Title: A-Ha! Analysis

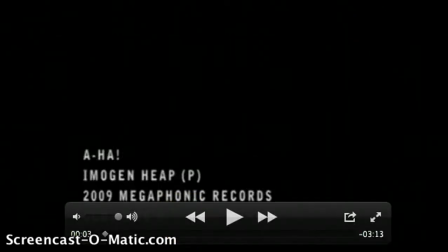Hello, today I'm going to be analysing low budget videos, and the first one I'll be doing today is by Imogen Heap and it's called Aha.
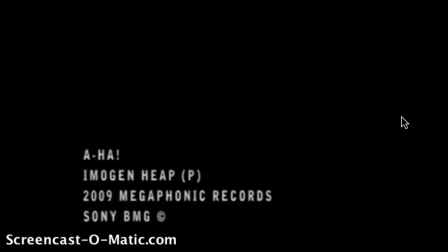We can first see here that the group has decided to add a production label which includes the name, artist, record label, and it all seems appropriate.
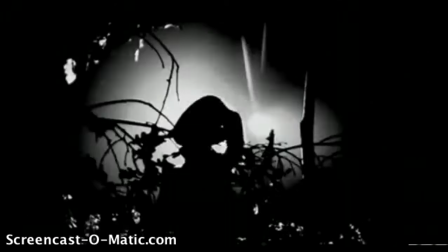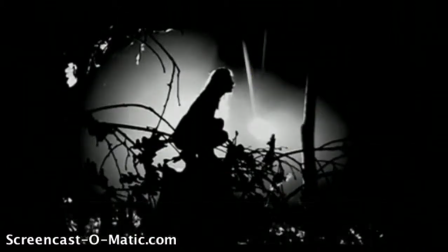The first shot we see here is a silhouette of the girl, and it's very striking and outstanding. This is because they've used on the beat editing and have even used a black and white filter on the silhouette, which already gives an eerie feeling to the video.
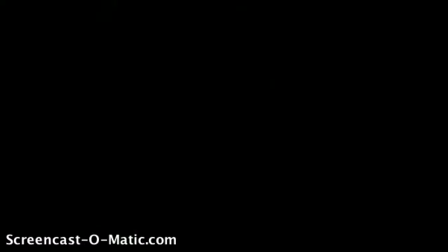Note that they've also faded out the first image, which kind of leaves the audience in complete darkness in some respects.
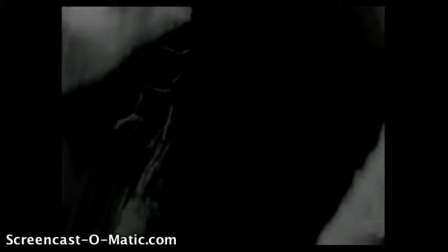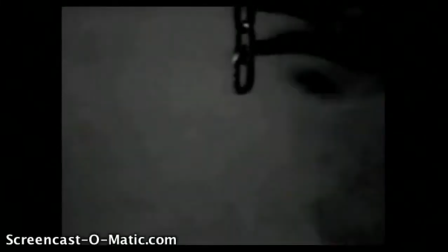So those blurry, fast-moving images also have the audience feeling confused and uneasy because we still don't know what's about to come up next.
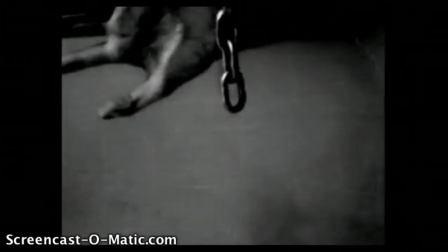This hand on the window shot connotes someone who could be trapped or struggling to escape, which is also quite creepy.
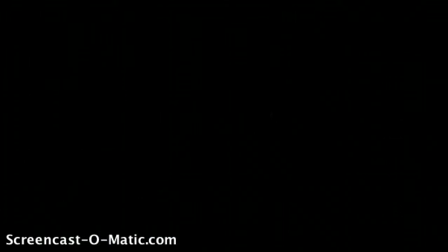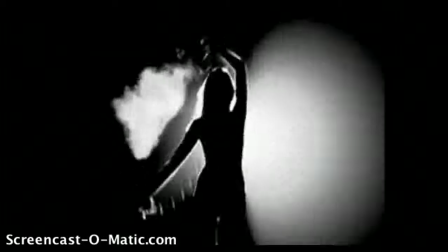These quick-paced shots here are very confusing until we see the main artist in the video and
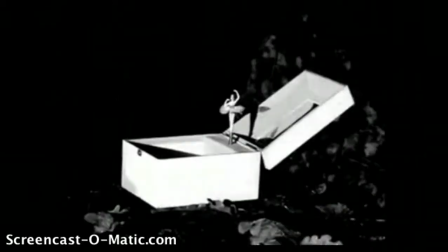we can finally identify someone whose hand it was on the window and who the isolation could link to. But the shot of the eye, however, implies that we still don't completely know who the girl is.
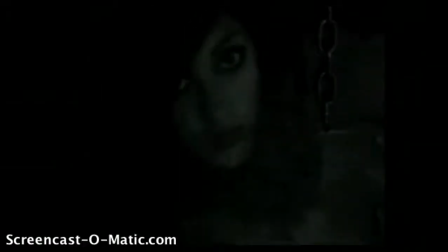I think it's clever how they use these jumpy shots of the music box too, because it links in with what we hear at the beginning of the instrumental, because the instrumental sounds like a music box.
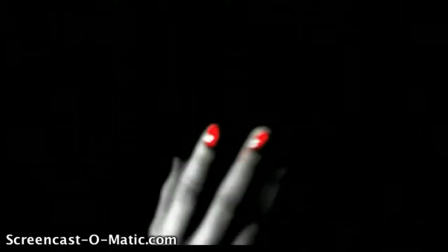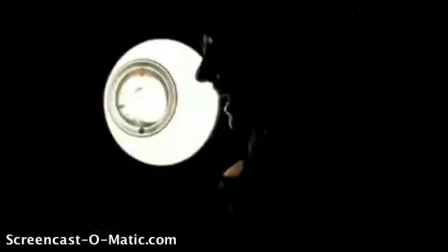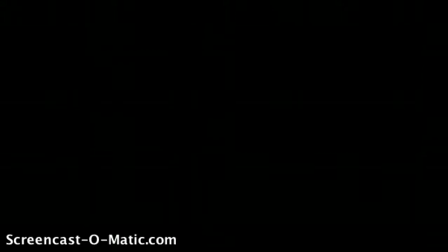These close-ups of the girl not being able to see or talk shows that the girl is trapped and is possibly like inside herself.
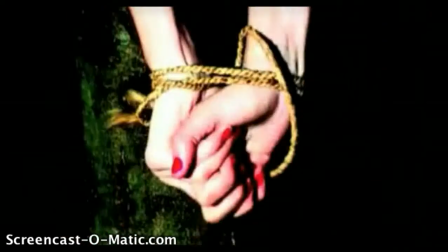And then we then see her hands tied together, which could signify that she's not breaking free.
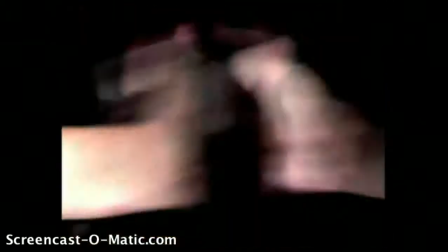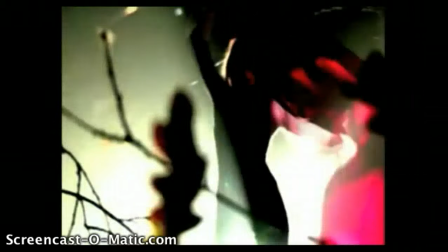We can now see that they've decided to use some colour, and by using red it still leaves us a mystery because we don't know if it's red for passion and love or for danger.
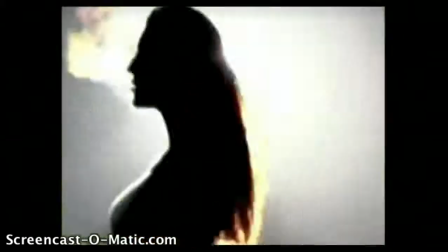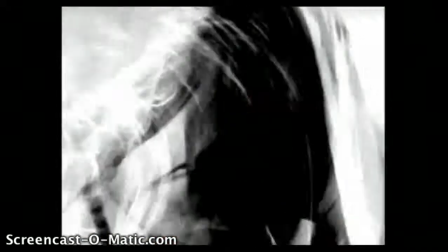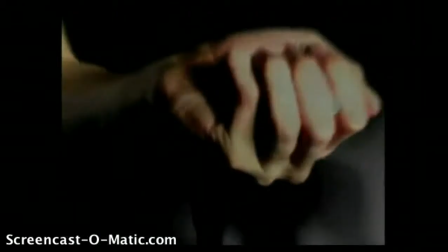You can see that every shot has a meaning. They've used rope for when she says that her hand's untied, and they've used the colour red when she says red-handed, and they've used a hand there, and even her lips are red.
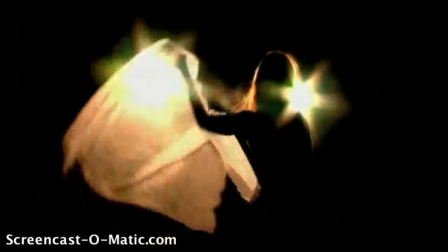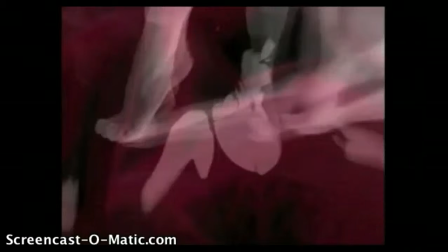The fact that she's dancing is quite odd compared to all the other shots. This could represent hope of her trying to escape.
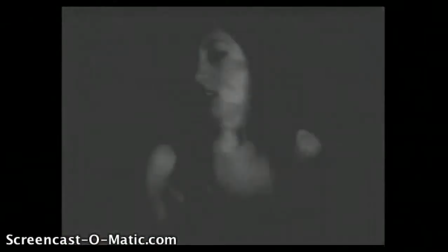The fact that they're superimposing the same image with others gives it that sort of flash or strobe effect, and it's giving it a specific tempo and rhythm with the song. It's also creating an atmospheric build-up with the music.
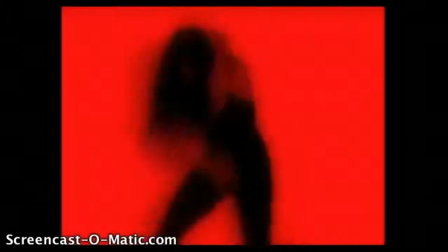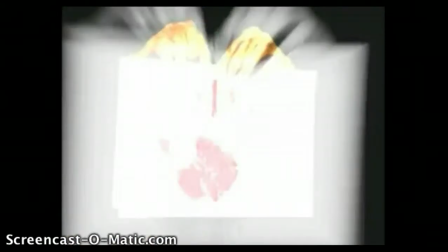Again, the props like the chains and her hand gestures make it all seem very disturbed, as if she's trapped.
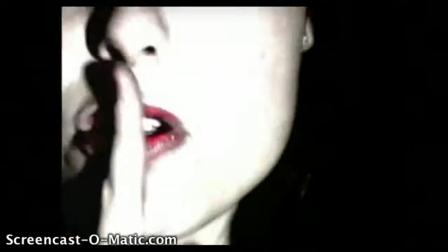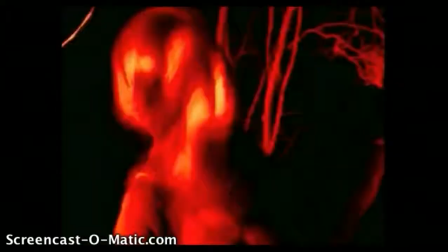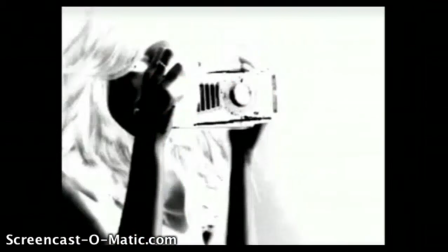The camera links in with the song again, but it could also represent to us that she may be being watched too.